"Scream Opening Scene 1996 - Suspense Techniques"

When it comes to having an effect upon the audience, it's not just the events that are happening on screen that count, but the manner in which those events are presented to us.
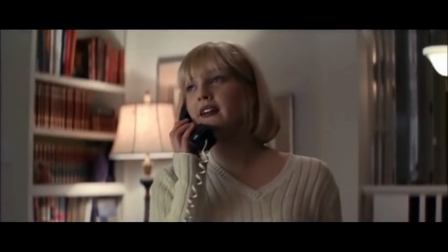In this video, we'll be looking at the visual choices that Wes Craven has used to build suspense in the 1996 film Scream. When Casey Becker first answers the phone, the camera keeps her central to the frame in a dominant medium shot.
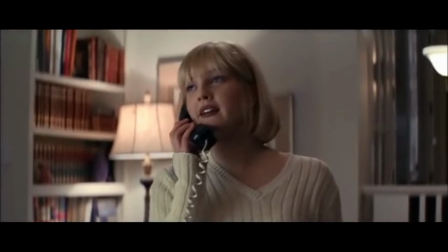The camera then moves slowly towards her, taking around 6 seconds to do so.
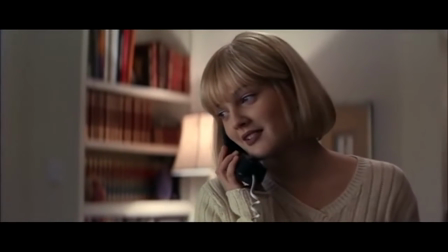So far, so comfortable. But compare this to how the second phone call is handled visually.
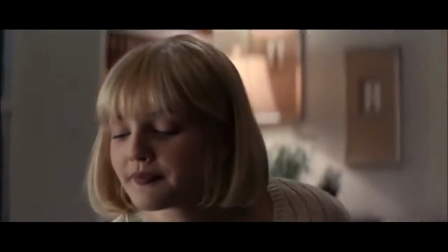The tone of the conversation is less safe than the first one,
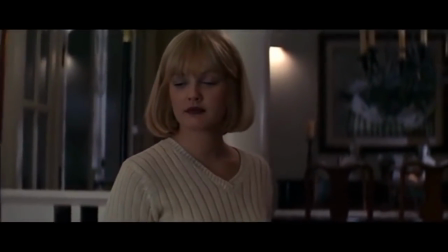and the framing and camera work choices that Craven makes helps us feel that something is not quite right.
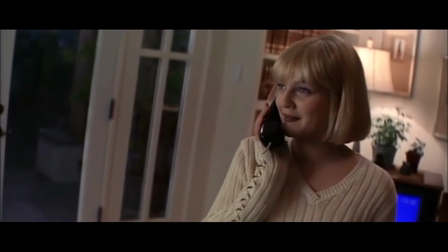For sure, the movement of the camera towards the character still takes 6 seconds, but look at what Craven does with the camera work and the framing.
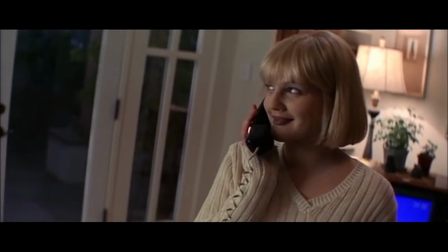This time round, he places Casey off from the centre of the frame and uses a canted camera angle, both of which position the viewer into feeling slightly less comfortable than they did during the first phone call.
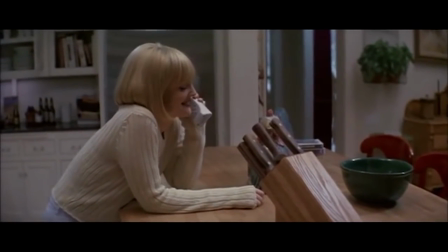The third call, on the other hand, is more comfortably conversational.
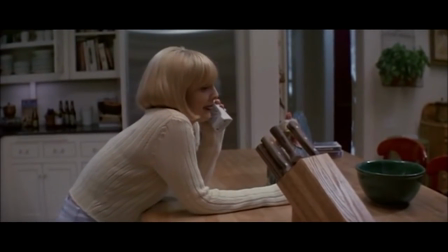Casey is warming to the person on the other end of the phone, and this time round, Craven provides us with a generous long take of her moving round the house.
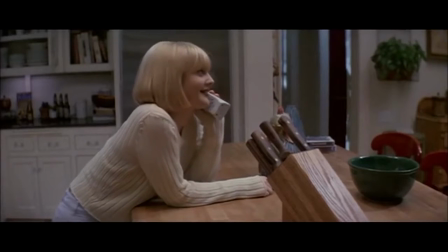As viewers, we are placed as casual observers, moving around her environment with her.
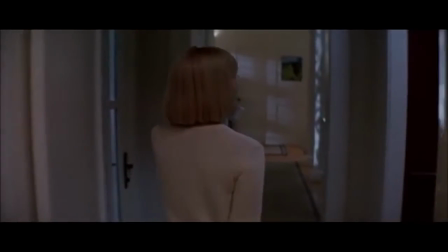We keep our distance, for sure, but Craven moves her back squarely into the centre of the frame in a mid-range shot
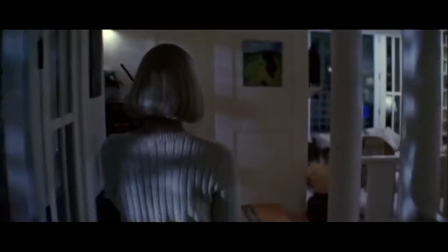that feels to us both warm and not too invasive.
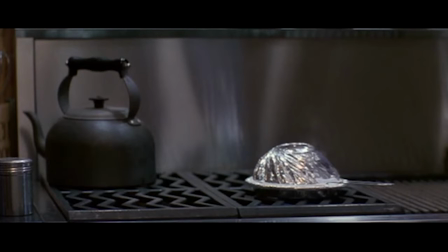Only a hard cut to a fixed, still shot of the popcorn adds a brooding sense of urgency and menace. It throws our perspective off balance. We've felt comfortable up until now following Casey, but Craven denies us that viewpoint for a short moment,
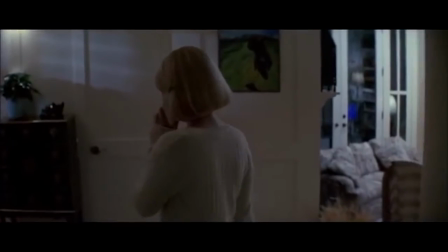reminding us that all is not well. And look how he handles her first real sense of danger.
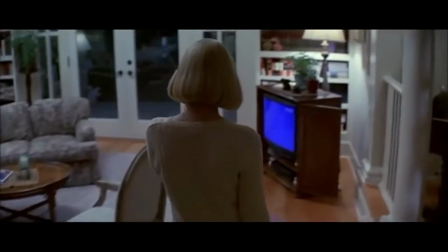He repeats the movement towards her,
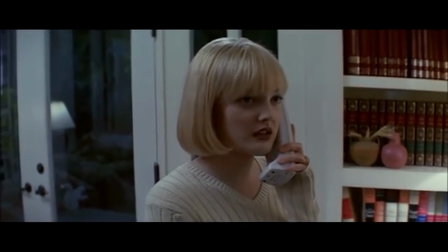but this time it takes 3 seconds. When compared to the 6 seconds he took to move in earlier, we can really start to appreciate how skilled he is at reading a moment and knowing when and how to change tactics.
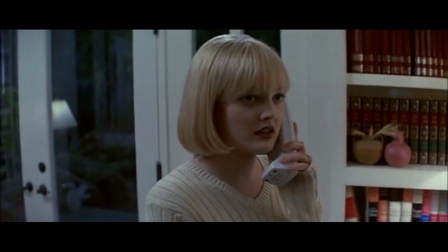The situation is more urgent, and the camera movement tells us so. So far, Craven has bided his time and made sure that we as viewers are watching Casey objectively.
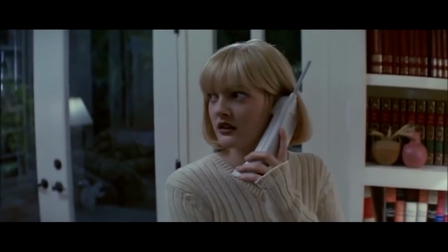The camera has taken the point of view of the audience up until now.
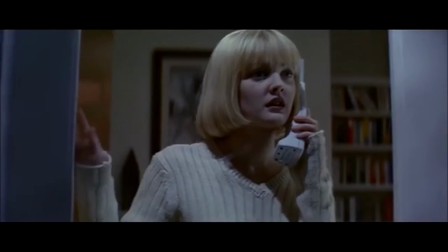But once the character realises she is in real danger, the edit cuts to a camera that takes Casey's point of view.
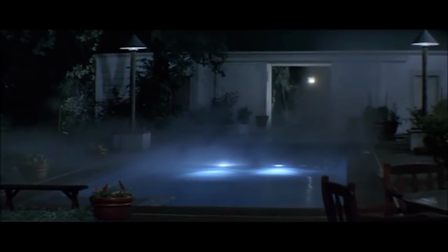Craven has waited until now to offer us this first shot of her viewpoint. As the danger has increased, he wants us to really feel and see the danger through her eyes.
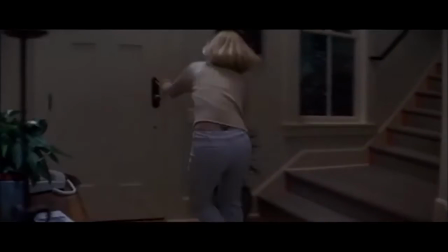As the danger grows, Craven increases this pattern,
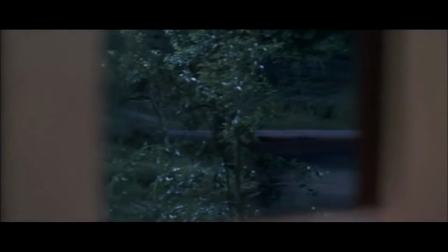regularly cutting from a camera that takes the audience's viewpoint to one that favours Casey's viewpoint,
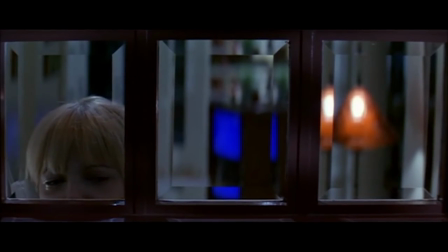increasing our sense of her fear.
What?
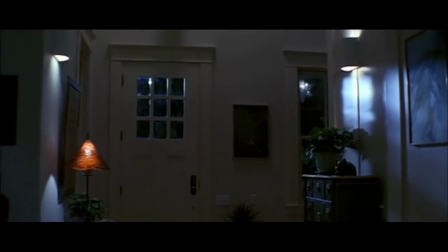Or else my boyfriend will be here any second and he'll be pissed when he finds out.
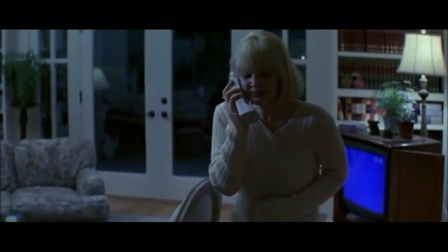I thought you didn't have a boyfriend.
This is coupled alongside also with framing choices that consistently throw her off from the centre of the frame.
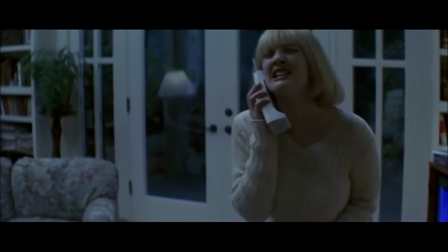As viewers, our sense of discomfort is now complete.